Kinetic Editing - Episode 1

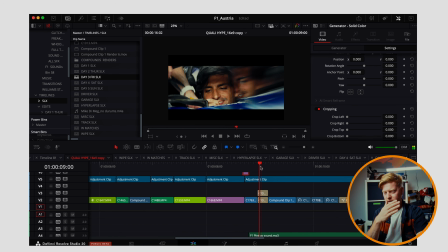29:00 And again, we're going from movement to movement. We've got movement of that split diopter going across the lens, movement of a hyperlapse pushing into the garage, bang. More movement, even if it's hand on there, finger on there, wheels are moving, look up.
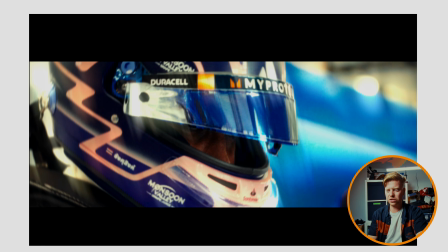29:19 Again, we've got that. I think I probably will have just been like, we could probably do with giving this even more drama, because it is that's that, like,
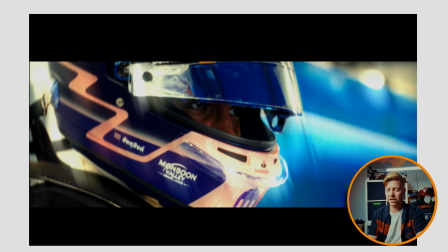29:27 helmet on, like we are actually about to go racing. Let's stick those light leaks back in there.
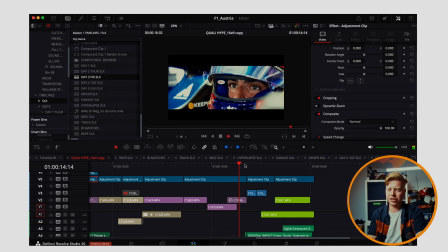29:36 Movement, eyes, bang, bang, bang, flash cutscene to end. What have we got?
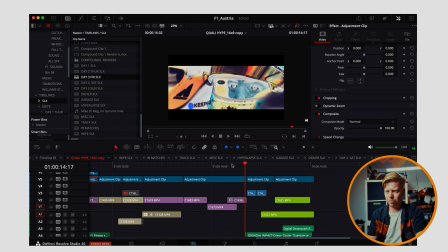29:40 Looks up. Start with the difference, white solid,
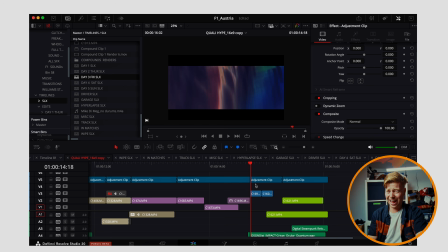29:46 We got 1, 2, 3, and that is blown out to hell. Nobody knows what's going on there, but it doesn't matter.
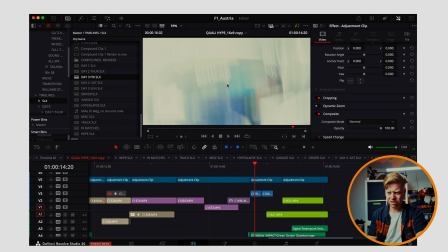29:52 You've got a tiny, like that's the car. That is the car. So you've got a tiny amount of car in there.
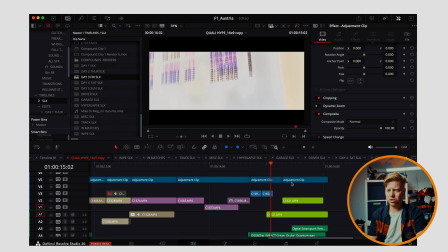29:59 So people are going to go, oh wow, cool, there's the car. The board, I assume we're at a low shutter there.
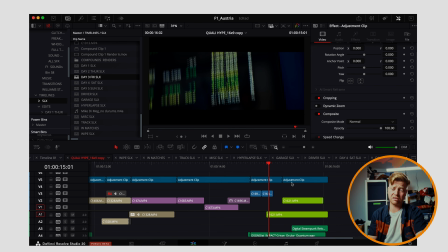30:06 We might not be. That might just be the split diopter again, causing all this gubbins. Let's go to full so we can have a fighting chance.
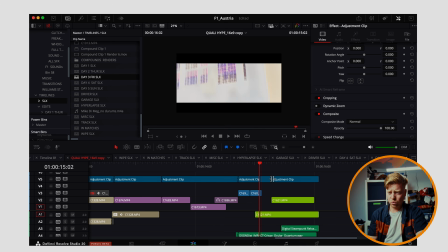30:19 Stock footage, fire and an exhaust, but again we go inverted to so it's blue and then it's
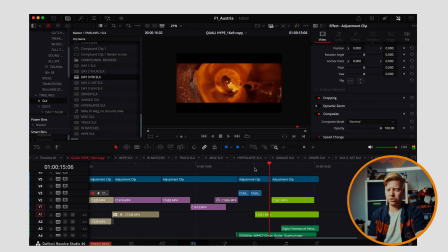30:27 what colour's that? Yellow, orange, blue and then it's orange. So it's all crazy. Car going past again. Movement. We've got drag shutter and we've got the car going past, and we end there. Probably could have put the white solid difference flash in the end.
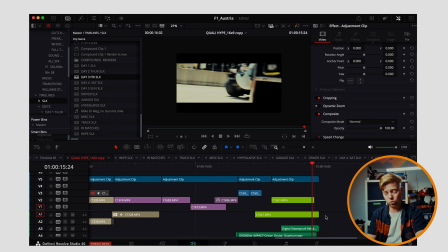30:45 But I'm pretty sure, which is what we're about to get into now, the sound design at the end is a sort of like a whip up, which matches the movement of the car. And there we go. So all of that for 16 seconds. And you can see there's the sound design timeline.
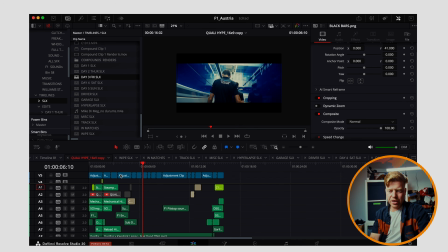31:01 It's not actually that crazy. I've done crazier. But yeah, look, we've got, ignore all of the things above. This line here, V2, this is our V2 and V1. These are our clips. There's so much stuff. 1, 2, 3, 4, 5, 6, 7, 8, 9, 10, 11, 12, 13, 14, 15, 16, 17, 18, 19.
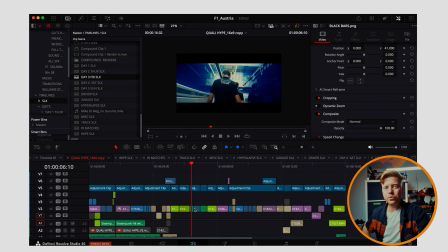31:20 You get the point. There's probably like 40 or 50 clips for 15 seconds. Yeah, it is. You need to do a lot, and you need to put a lot of things in order to keep the movement up and keep it feeling kinetic and keep it feeling like it's got a lot of energy to it. And it's tough. It is tough. It's especially tough to do these on the day. That's why going back to like having your select, having your hyperlapse select, having your track select,
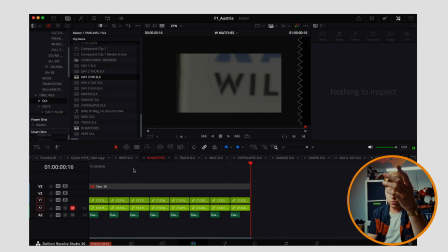31:46 having these things like, you know, matching all your W's, where you know you can then just come in.
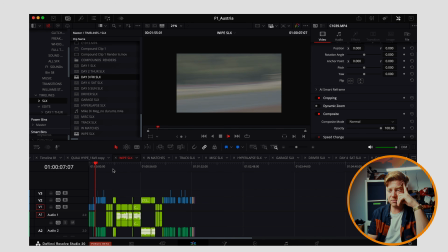31:51 If you're like, oh, okay, I've done a few shots, I can do with some wipes. Here's a load of wipes of the track. What of those works? Let's take a couple of them, drop them in. Feels complicated. It feels so like, whoa, there's so much going on here, but there's like kind of not. So yeah, organization is key to being able to stay on top of this kind of stuff. But at things like a race weekend, you've got some time, you know, in the evenings, in the afternoons, like once you've wrapped your shooting, get onto those selects. The selects are the gospel. Like if you have 5 timelines that are quite specific as to what is in them, you can just jump into them, and every clip you know in those timelines is a usable clip. You're like, it makes your life so much easier, because then it's just down to you and your brain and the ability to be able to see that edit and be like, right, what we're going to do, we're going to go whip pan, hyperlapse, bang, music's going to go, we're going to drop it down, whips, another whip sequence, what have we got to pull into there, let's pull that into there, and then we're into the meat of it. And so like, yeah, no idea if any of this makes sense. Everyone's probably going, take a breath, Patrick, have some more beer and calm down.